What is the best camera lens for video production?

In this video we're going to talk about three lenses that we use during video production. Our first lens is the Tokina 11-16. Typically we'd use this to get an establishing shot of a building or to set the scene in a wide area.
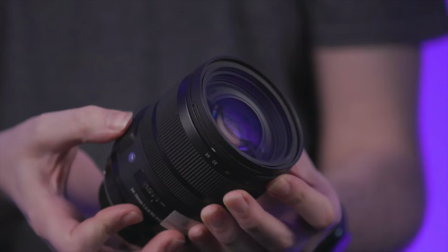(0:15)
Our second lens is a Sigma 24-70 which is our medium lens. We typically use it for interviews and such situations as this. Our third lens is the Canon 70-200 which is our telephoto lens. We get close-ups of machinery.
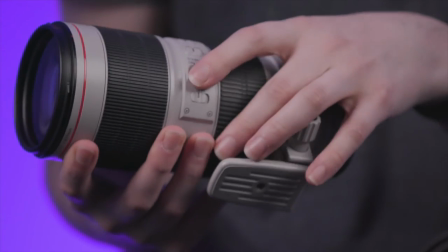(0:29)
Typically we use this to our close-ups. We also may use this to create depth in an interview which we'll demonstrate later on. So now we're going to take our three lenses onto the street. So now we're going to take our three lenses, pack them up in our kit bag and head outside.
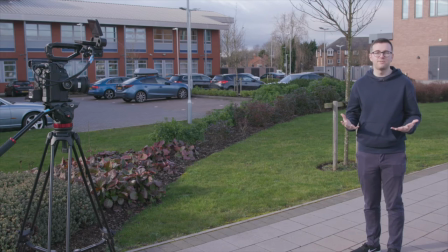(0:43)
So we're outside and we're demonstrating some of our lenses. So just for a fair test we've kept the tripod exactly where it is and we just swap the lens.
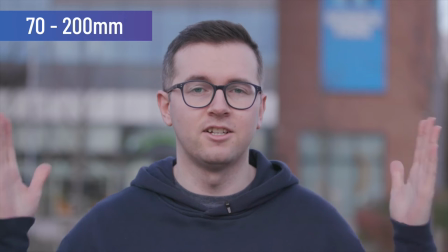(0:51)
So this is the 70-200. As you can see it's got a nice tight frame, it gives you lots of depth in the background.
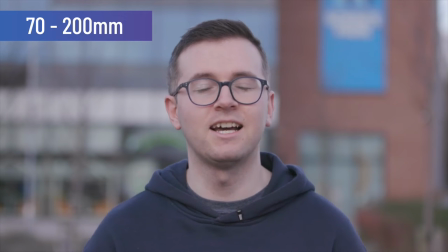(0:59)
So this lens can make your shots look more cinematic and add an overall creative feel to your interview.
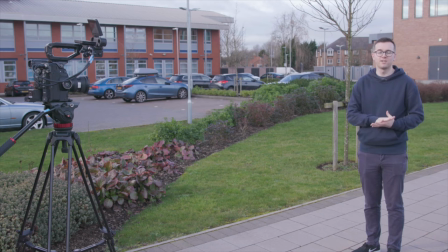(1:03)
So now we're going to swap over to the Tokina 11-16.
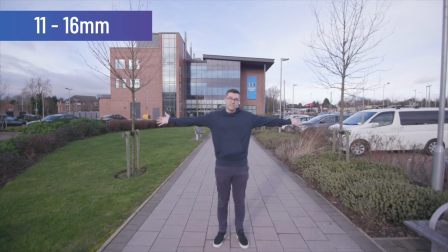(1:09)
So we've swapped over and as you can see, it's a lot wider. You can see absolutely everything.
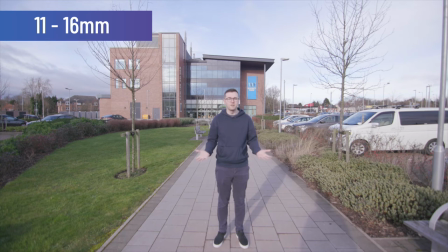(1:14)
So this shows why it would not be appropriate to use as an interview. There are times when you could use this lens if you were setting up in the stoppaging shot of an interview.
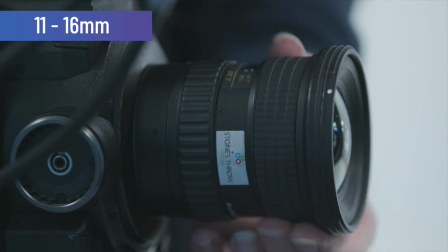(1:20)
You have a person talking to your left. Another main difference with this lens is there's absolutely no depth.
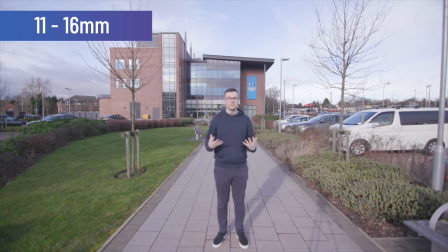(1:25)
So everything behind me is in focus. You can see the building quite clearly, as well as me. but one of the difficult things is to tell if your subject is in focus because it's so wide.
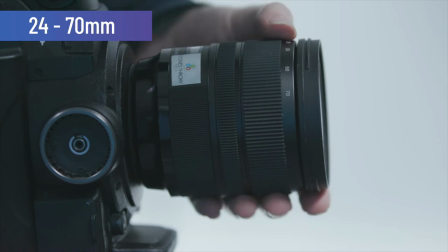(1:34)
So we've kept the tripod where it is again and we've swapped the lens to the Sigma 24-70mm. So we're starting on a 70mm lens which is similar to our first lens, the 70-200mm.
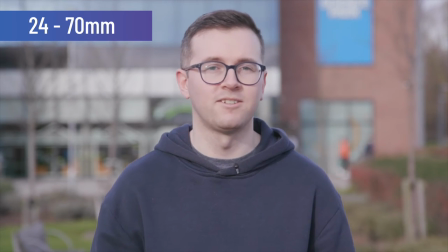(1:42)
So with this lens we have the ability to zoom out to a more mid-type shot, demonstrated here.
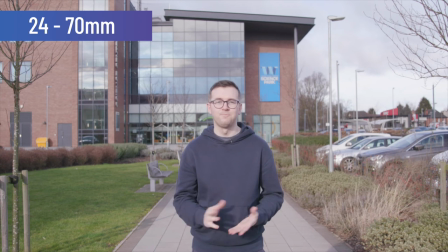(1:48)
So this is the perfect lens for capturing an interview on the go or grabbing a cutaway or two. So now we're going to demonstrate what the lens is going to do when you're focusing on cutaways of a building.
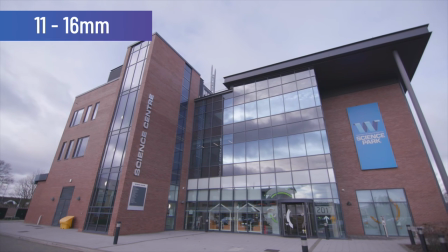(2:00)
So this is our wide lens, it's getting an establishing shot of the building which tells the story and sets the scene of where we are.
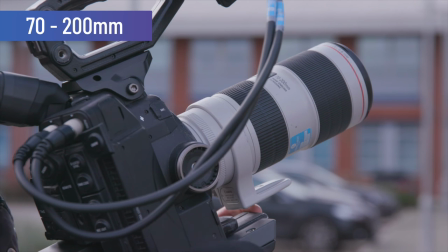(2:10)
So now we've swapped over to the telephoto lens which allows us to get much more detail of the building.
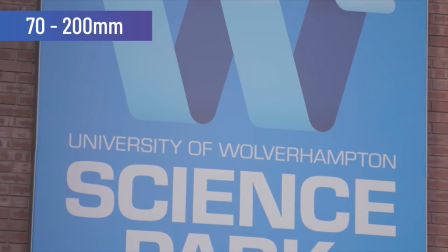(2:15)
This gives us more insight into the building. So to wrap up we've demonstrated a couple of lenses and a few different scenarios to illustrate just what they can do and how they can be useful in your video productions.